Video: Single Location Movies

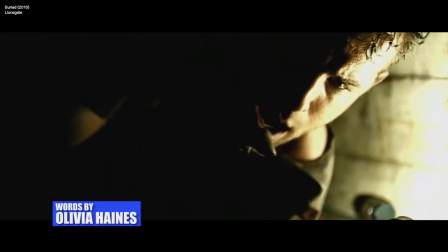(0:00)
This broadcast comes to you from the strange world of lockdown, where all the new cinema releases have been pushed back and we have to rinse Netflix for all it's worth.
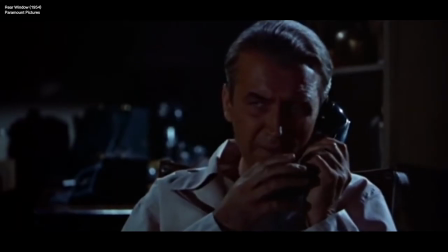(0:08)
Indeed, whilst we're all confined to our homes, a good film can be a great escape from the enclosed feelings of isolation.
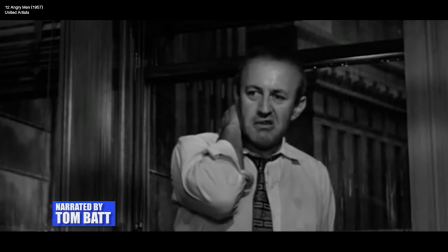(0:13)
It's just a shame we can't film anything new whilst we're all supposed to stay in one place.
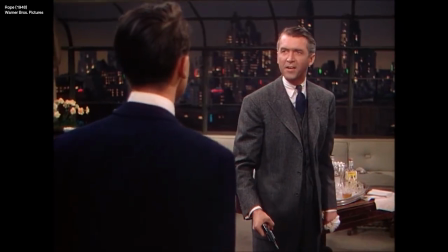(0:18)
Or can we? We thought we'd take this opportunity to revisit some amazing movies that have been predominantly shot in one place.
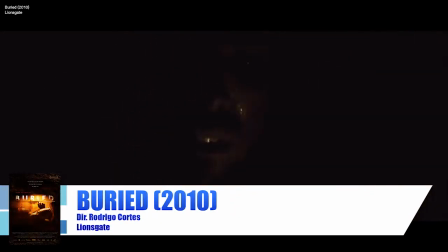(0:38)
No matter how seriously you're taking social distancing, being buried alive in a coffin is high up on most people's lists of nightmares.
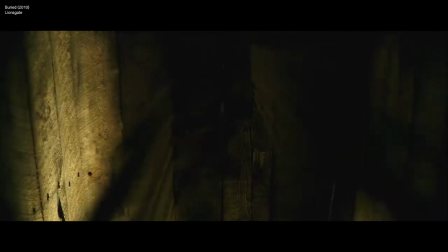(0:44)
Throw in a terrorist demanding a ransom, sand slowly filtering into the claustrophobic space, and an incompetent search team, and buried might just be a depiction of hell.
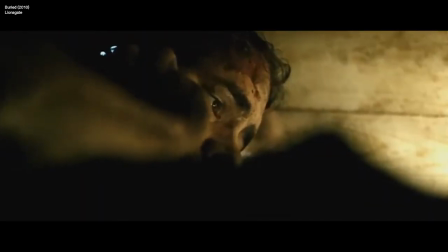(0:53)
This intense, oppressive ride sees victim Paul Conroy desperately attempting to escape his tomb by playing phone tennis with everyone from the terrorist who buried him to his wife.
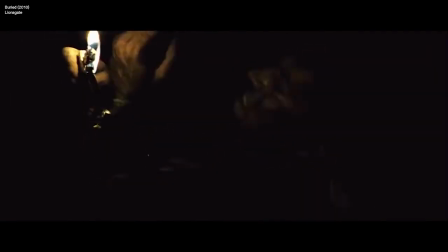(1:02)
Through unusual camera angles and limited lighting, the smallest setting on this list keeps us captivated for the film's 1.5 hour runtime. Plus, with Ryan Reynolds being pretty much the only person on screen, and the whole film reportedly being shot in just 17 days,
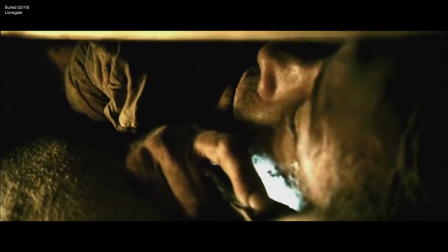(1:15)
it seems like one of the safest films we could create in this current climate. Buried 2, anyone?
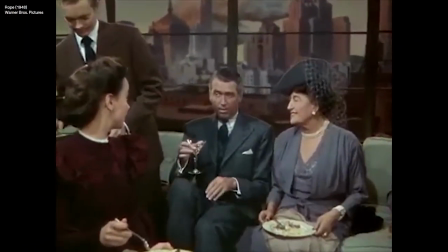(1:22) Now, you don't really approve of murder, Rupert, if I may. You may, and I do.
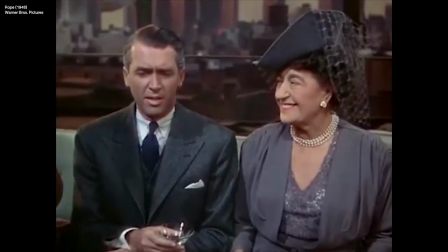(1:26) Think of the problems it would solve. Unemployment, poverty, standing in line for theater tickets.
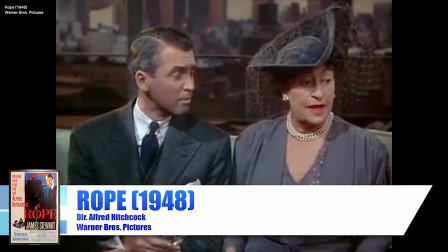(1:33)
It isn't any surprise that Buried director Rodrigo Cortez cites Alfred Hitchcock as a huge
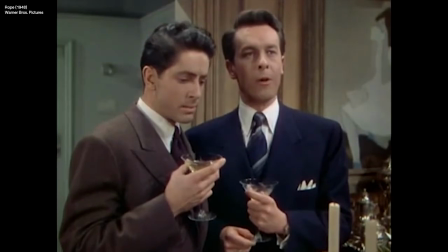(1:39)
influence on his cinematic style when you consider how Hitchcock mastered the idea of grounding a film in one singular setting.
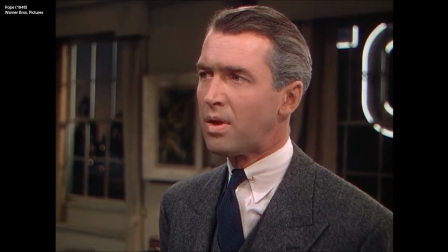(1:44)
And in the 1948 classic Rope, Hitchcock was not only trying to achieve a film set entirely in a flat in Manhattan,
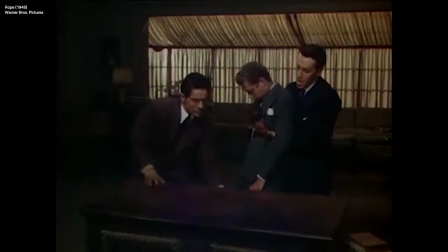(1:50)
but also made it appear it was filmed in one take as well. After Brandon Shaw and Philip Morgan commit the perfect crime by murdering one of their ex-classmates,
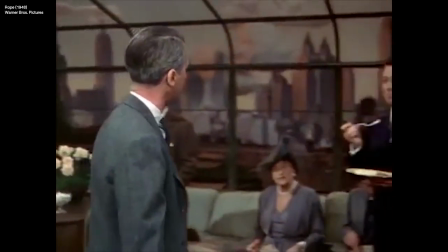(1:59)
they bundle his body into a trunk and host a dinner party in the same room. The rest of the film follows the party organically, and the proximity of the party guests in the one set,
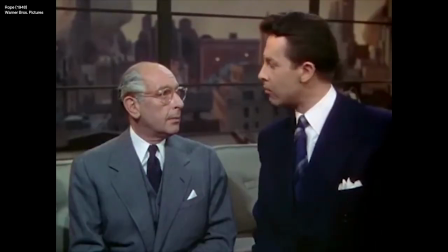(2:07)
including the victim's ex-girlfriend and old friend, and adds a continuous layer of tension to the film.
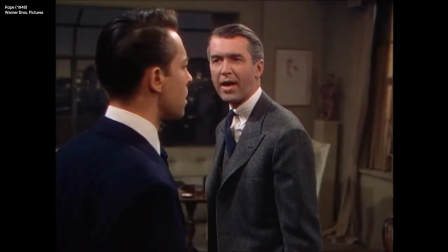(2:12)
So next time you're at a super awkward, super tense dinner party, know it could definitely be worse.
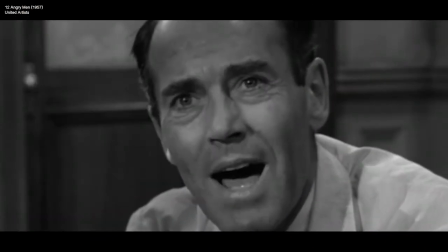(2:20) I'm just seeing a coincidence is possible. And I say it's not possible.
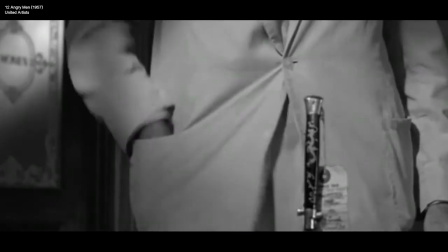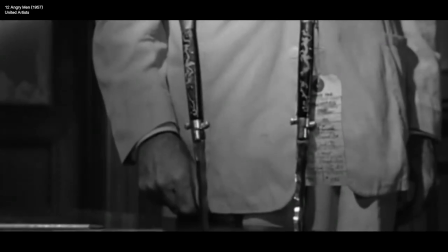(2:31) Where did that come from?
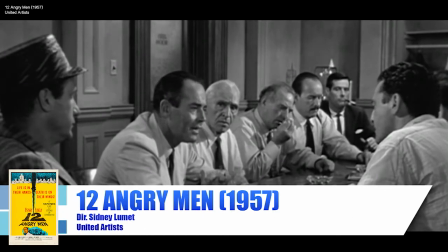(2:36)
Nothing smells excitement like a film set nearly entirely in a cramped and mundane jury room. Yet despite the commonplace setting,
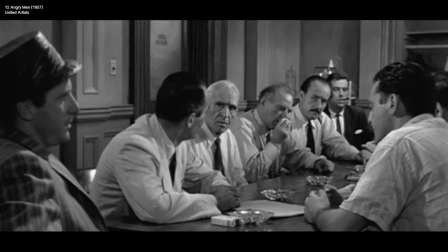(2:42)
Sidney Lumet's feature debut 12 Angry Men is a hugely impactful thriller that explores the broad spectrum of human emotion and humanity.
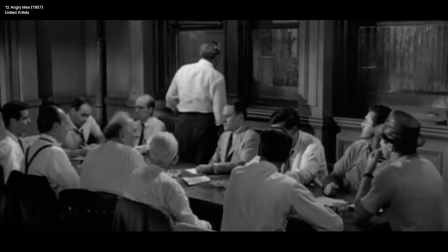(2:50)
The plot follows the 12 men tasked with deciding the fate of a Puerto Rican youth accused of murdering his abusive father.
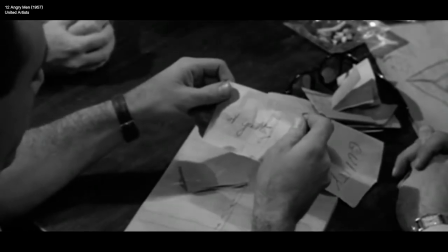(2:56)
Initially, all want a quick guilty verdict, except for one. This seemingly mundane space becomes a breeding ground of arguments and revelations.
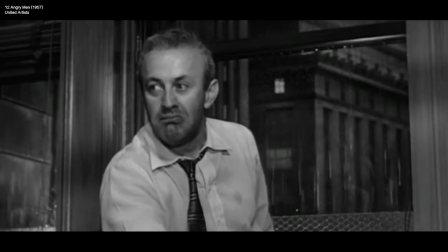(3:03)
With the camera following individual characters around the room, Lumet manages to physically interweave numerous complex stories and character journeys into the one space.
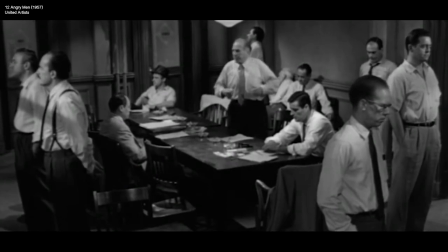(3:11)
What appears initially to be a dull, familiar-looking location transforms through the course of the film into a battleground scattered with the men's ideals,
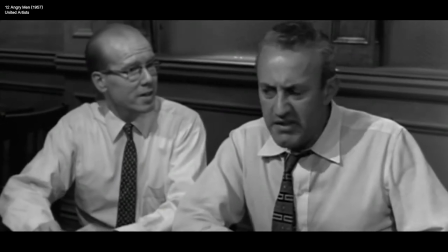(3:18)
prejudices, and insecurities, proving again that you don't need exotic locations to tell a great story.
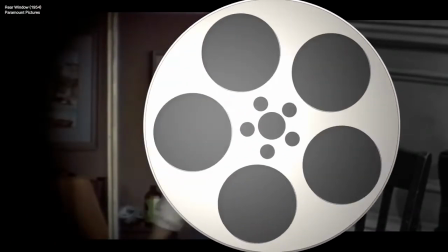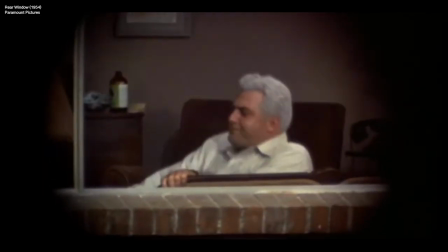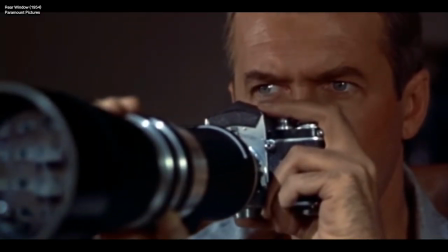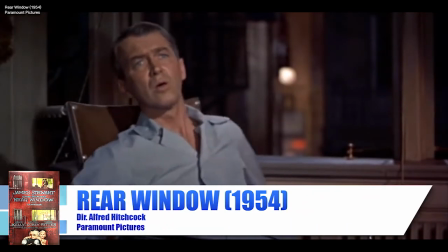(3:41)
The second Hitchcock feature on this list, Rear Window, continues to be one of his most highly praised films.
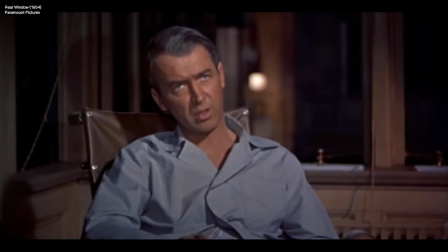(3:46)
As with Rope, Rear Window was filmed exclusively in one location. However, the location budget would have differed vastly, with Rear Window's extensive and elaborate set built to replicate a courtyard of houses reportedly costing the equivalent of
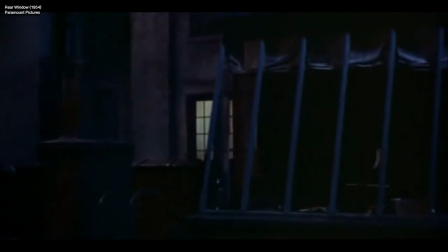(4:00)
$720,000 in today's currency.
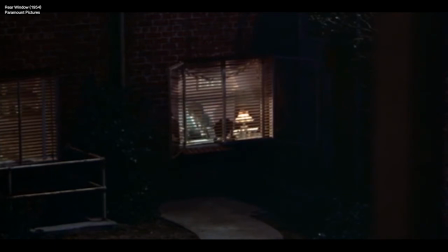(4:02)
Rather than a singular location limiting the plot, the view from our protagonist's window affords us the opportunity to glimpse into the lives and stories of multiple characters.